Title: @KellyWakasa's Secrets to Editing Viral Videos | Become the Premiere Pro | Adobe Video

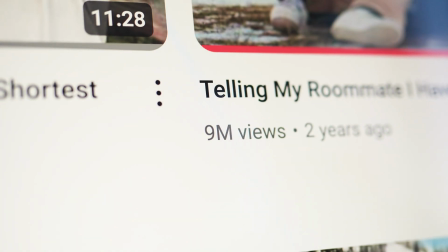(0:00)
I've had a few viral videos, but there's a few editing secrets behind their success. And well, today I'll tell you exactly how I did it using Adobe Premiere Pro. First and foremost, all my top performing videos are consistently paced.
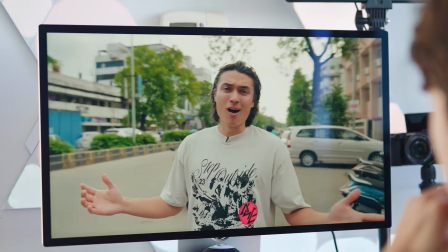(0:13)
If you watch them, the story moves scenes and events pretty timely, and there's not too many moments that are dragged out or too long.
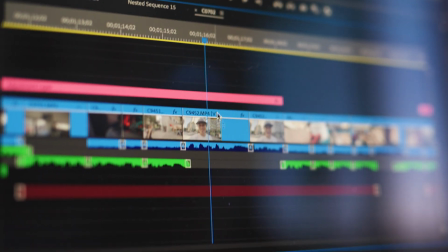(0:19)
Specifically, in editing terms, I really take a look over my timeline and I use the delete button, but it is one of the most powerful tools in editing.
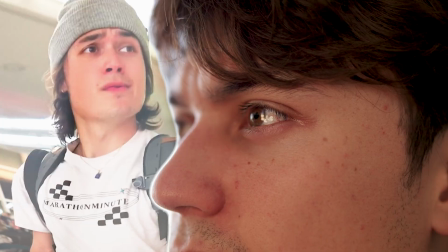(0:26)
But overall, it's really important just to watch the video through multiple times to just see if there's moments that are boring.
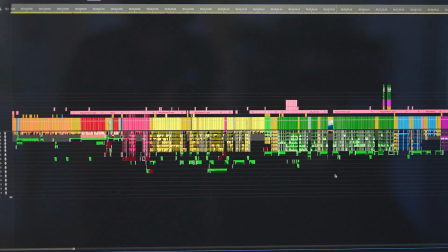(0:32)
It's not a recipe for success if parts of your video are boring, especially on YouTube. Additionally, I color code my timeline for different scenes by highlighting a certain part.
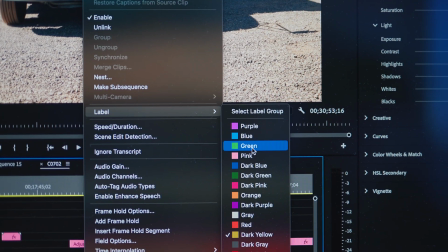(0:40)
You can do this by right-clicking and choosing your desired color. Number two, match cuts.
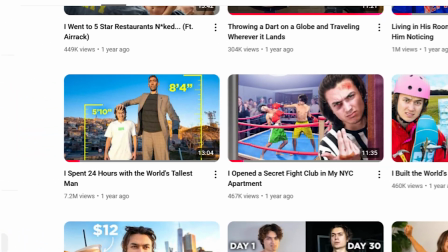(0:45)
Let's take a look into the intro of the World's Tallest Man video I made that has over 7 million views.
The World's Tallest Man.
So what I did there was a match cut and that just grabbed the viewers attention and started off the video on the right foot.
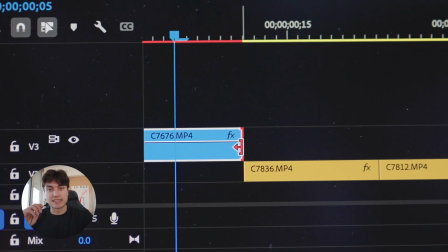(0:58)
I did this effect by grabbing multiple similar looking clips of the world's tallest man and then I lined
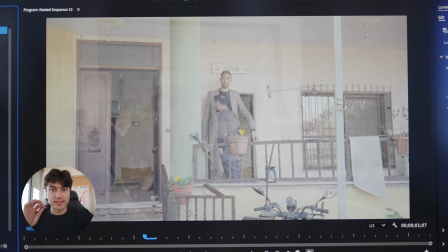(1:03)
them up using keyframes and I also changed the opacity so I could kind of see all them all at the same time.
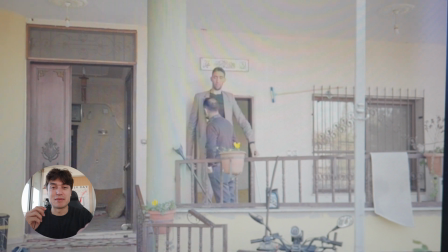(1:08)
I pretty much went through every single clip and made sure it looked the exact same.
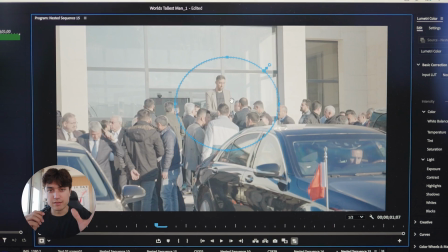(1:11)
Then I nested them all together, I added Gaussian blur and I used the oval tool to make it focused on him, then I inverted the mask and then I feathered the shots would look smooth.
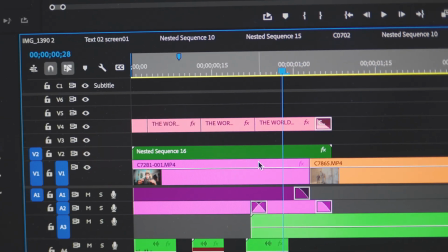(1:20)
It sounds like a lot So maybe go through those steps kind of slowly and then I added text and sound you might be thinking This is a lot of work for an intro But this is the most important part of a viral video in my opinion If you put an effect like this
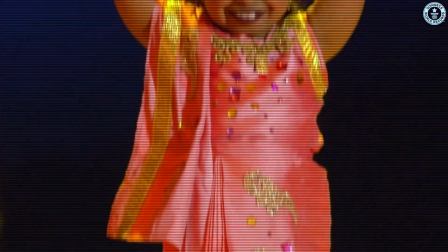(1:30)
or some type of high-level editing in the beginning of your video It honestly tells the viewers that the video is going to be high
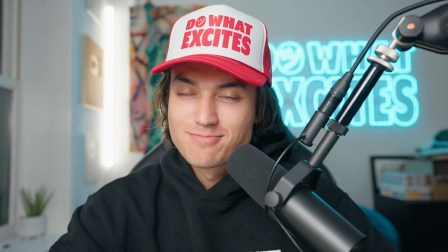(1:35)
quality and ultimately helps build trust with the viewers to Make it to the end of the video to number three Text initially when I was scripting this video I didn't think about text but text has been
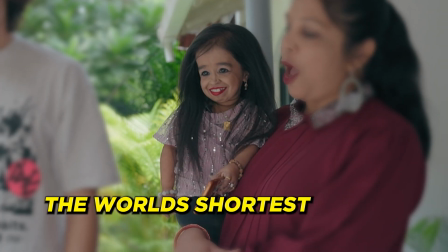(1:46)
in the beginning of every single viral video I've ever had So that makes it important Did we add text for that burp text and you watching at home can also achieve this by creating a title I
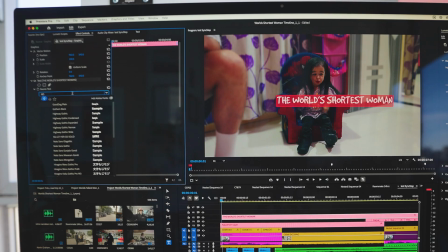(1:57)
prefer using the T tool and selecting my preferred font on my channel I am pretty strict about using Gotham black font. It is just my classic Go-to font to make this word-by-word text happen I cut the title at the beginning of the word
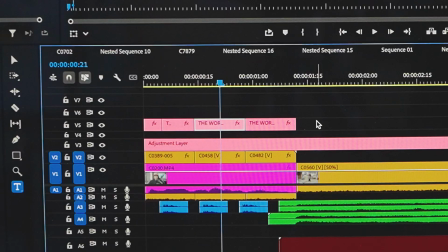(2:11)
and at the beginning of the next word And then I pretty much delete on the title itself in the end you get a nice fluid and aesthetic effect like this Number four, montages that serve a purpose. My biggest pet peeve is a montage that is too long, especially if the B-roll is mid. In other words, has no riz, is lame or shaky or not beautiful. Cut that out. Oh, sorry, I forgot where, you know, this is for a premiere. Cut it out. All right, let me explain how to make a great montage.
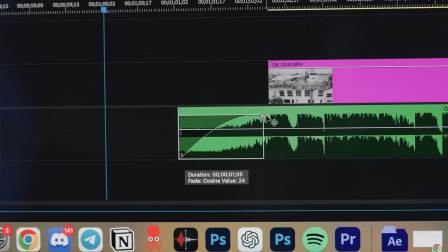(2:39)
Let me talk to her. First, I like to fade in the music before the first clip of the montage using this tool.
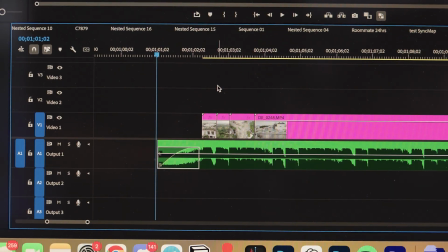(2:43)
Then cut the visuals to the beat of the song. I look and extend the timeline vertically so I can see the peaks and valleys in the audio. I also love to use masks as a transition in my montages. I think it just adds a special touch.
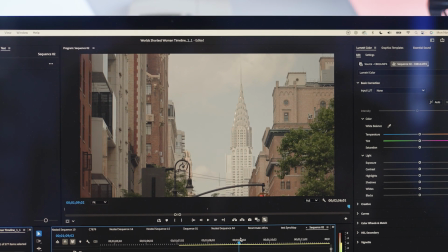(2:55)
I do this by finding two clips, one where there's some type of full screen wipe that happens, like walking across the entire frame, and a clip I'd like to transition to.
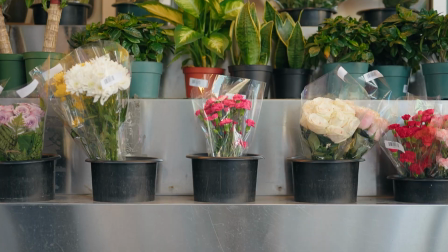(3:03)
Ideally, my rule is to have it change to a scene or location that wasn't in the first clip, so there's more of a drastic change.
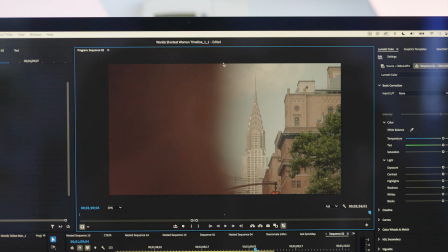(3:09)
I use my keyframes and mask the entire thing,
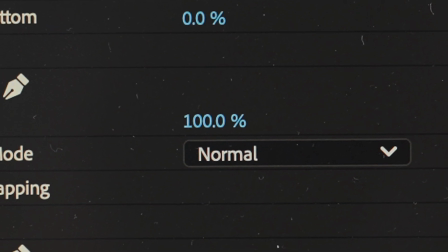(3:12)
Click invert and adjust the feather and make the entire mask a hundred percent so the other clip can show I then add a sound effect and you get this.
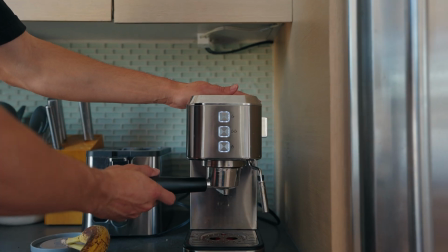(3:19)
Overall my rules for a montage is variety of shots I like to get a wide shot a close-up shot a medium shot Definitely capture moments with motion that makes it way more cinematic and in the end you get a nice montage Number five emotional music and narration. To me, this is where great videos are made in the sound department Okay, let's stand for this. It's not just music. It's not just editing This is about virality. You gotta speak from the heart. When you make a narration, you have to craft it, you have to believe it, you have to speak your truth.
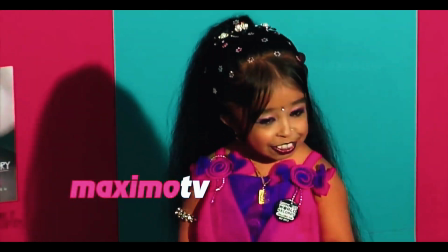(3:47)
And when I was finding the song for the end of the World's Shortest Woman video, the banger that it is, I scoured the globe. I looked down deep, high, low, until I found something that was powerful, something that gave you chills, gave you goosebumps. Then you paired it with the perfect narration, and you left the viewers off with something nice and sweet, nice and juicy, like a steak. All right, let me sit back down. Let me chill a little bit. Back to the actual tutorial.